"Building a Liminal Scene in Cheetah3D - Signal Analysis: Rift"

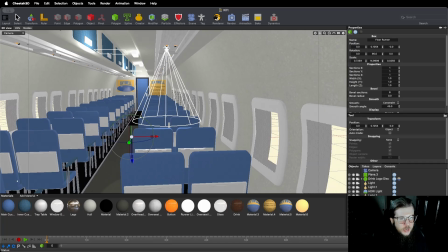So just for the sake of making the scene, a little more,
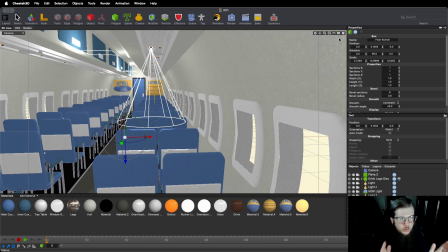navigable and making the, individual shots, look a little bit better, that's just a decision I made, is to sort of,
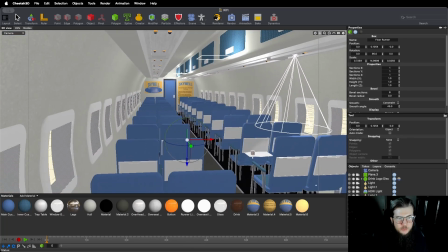make this distance a little better just because it gives me a little more room to sort of, have my camera in here.
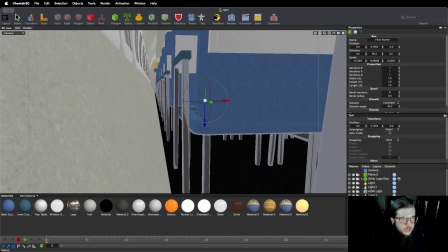Likewise, this gap down next to the seats, I mean, you clearly in real life would not see,
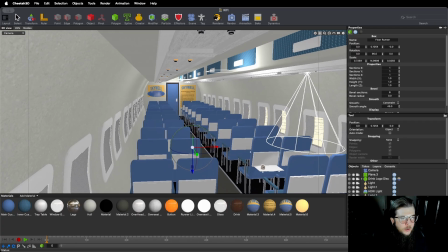this much curvature on the, outer wall of the plane like this.
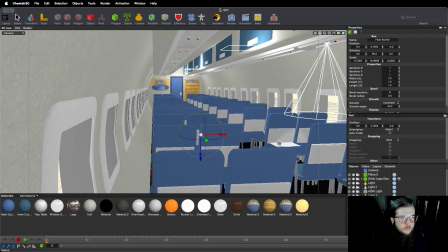But, it makes for a better scene because I can just sort of,
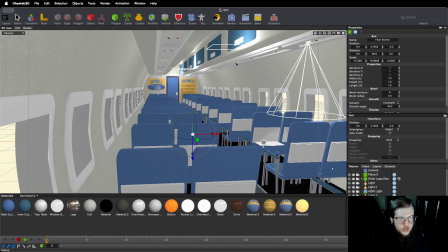more room for me to angle the camera in and out without actually, turning parts of the scenery on and off.
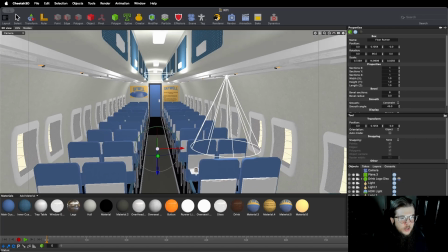The other thing you quickly learn is that sort of light has to come from somewhere.
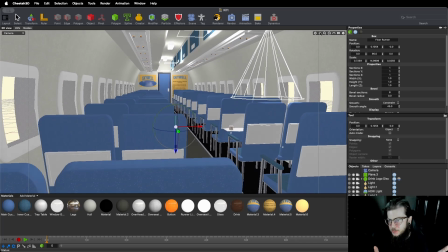I've made some, far more basic scenes than this, if you can even imagine such a thing. that just, don't have any lamps, don't actually have any light sources in the scene, but, there is clearly light. But I sort of learned my lesson early on that light actually needs to come from somewhere.
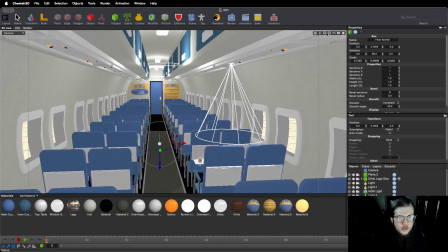So kind of twofold on these ceiling lights.
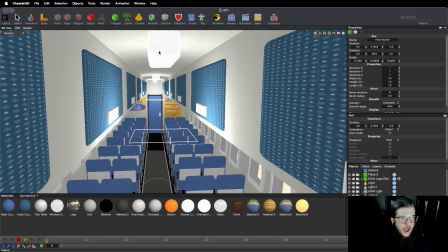These white boxes are not actually, where the light is coming from. That's just a cube with, a emissive texture on it that sort of simulates a lamp in the scene.
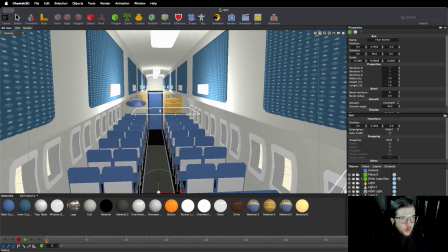These squares, these white squares lower is actually, where our scene light is actually coming from.
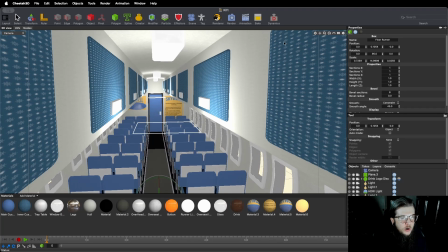Because, what you learn is, if it's up here,
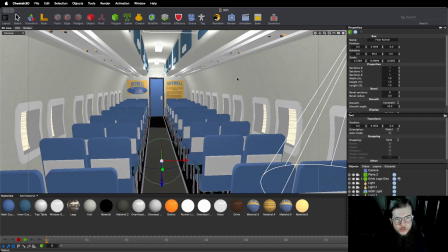it sort of just casts strange shadows around these, boxes down into your scene, which is not what you want.
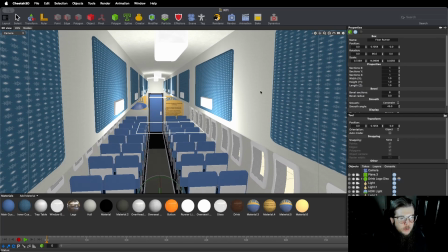So you want the illusion that the light is coming from here. Sort of same thing with this overhead light.
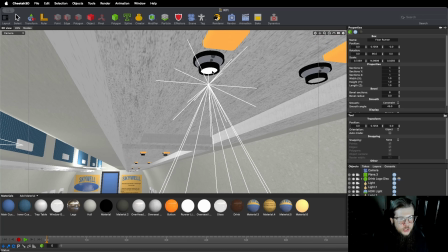If we sort of zoom in on that, it's just not a cylinder, a disc here of just an emissive, that actually has the purpose in the scene of, making it seem like the overhead light is
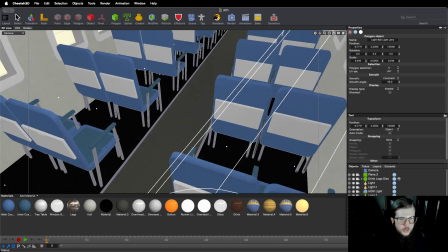shining down on our, narrator's drink and, tray table here. But the actual light is, slightly lower.
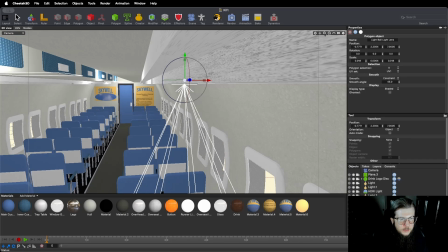And that is a spotlight, to sort of give that cool,
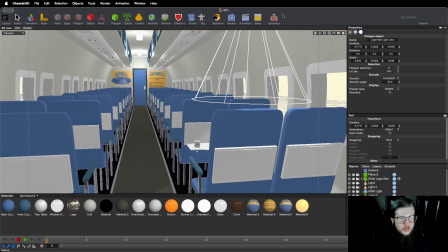noir, like light cone effect that fits the narrative well.
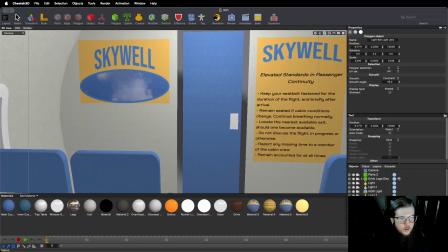We also have these little assets up front. One is our logo for our fake airline here.
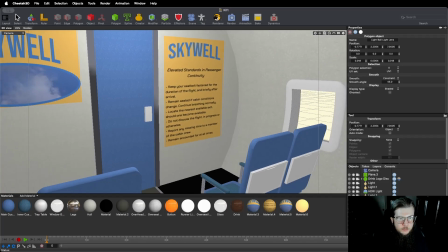And the other is just sort of this, safety placard.
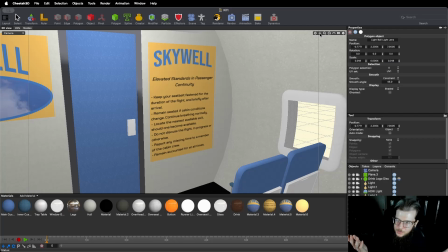You wouldn't really see this type of thing in a plane in real life, but, that's sort of the aesthetic of my work in general, is that everything is, slightly off. And, even the wording of all of this, if you want to pause and read it, is, it's all very
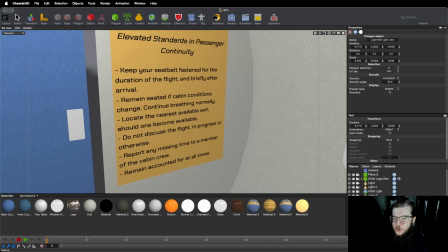strange and off-putting. And, if you saw this on a plane in real life, I don't think you would take the flight.
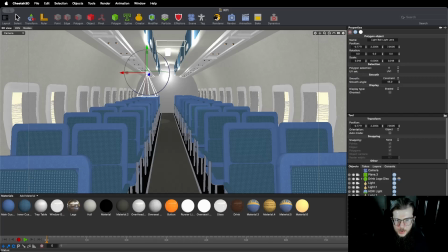Speaking of lighting, there is also lighting coming in from, outside the plane in the scene. It's just a textureless, Cheetah3D calls it an HDRI light.
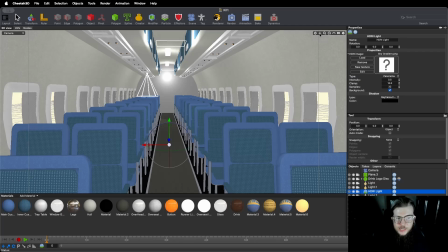I don't really understand it. My 3D modeling skills are, sort of very basic, but it's basically a way of putting a, cylinder of light around a scene. And there are, basically HD images you use to sort of project that light into the scene.
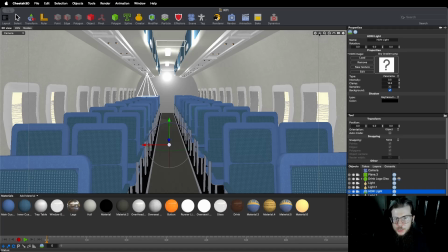But we're really not using it for its intended purpose here. It's literally just sort of a 0.5 boost of light around the scene. It's just a decision I made while I was making it.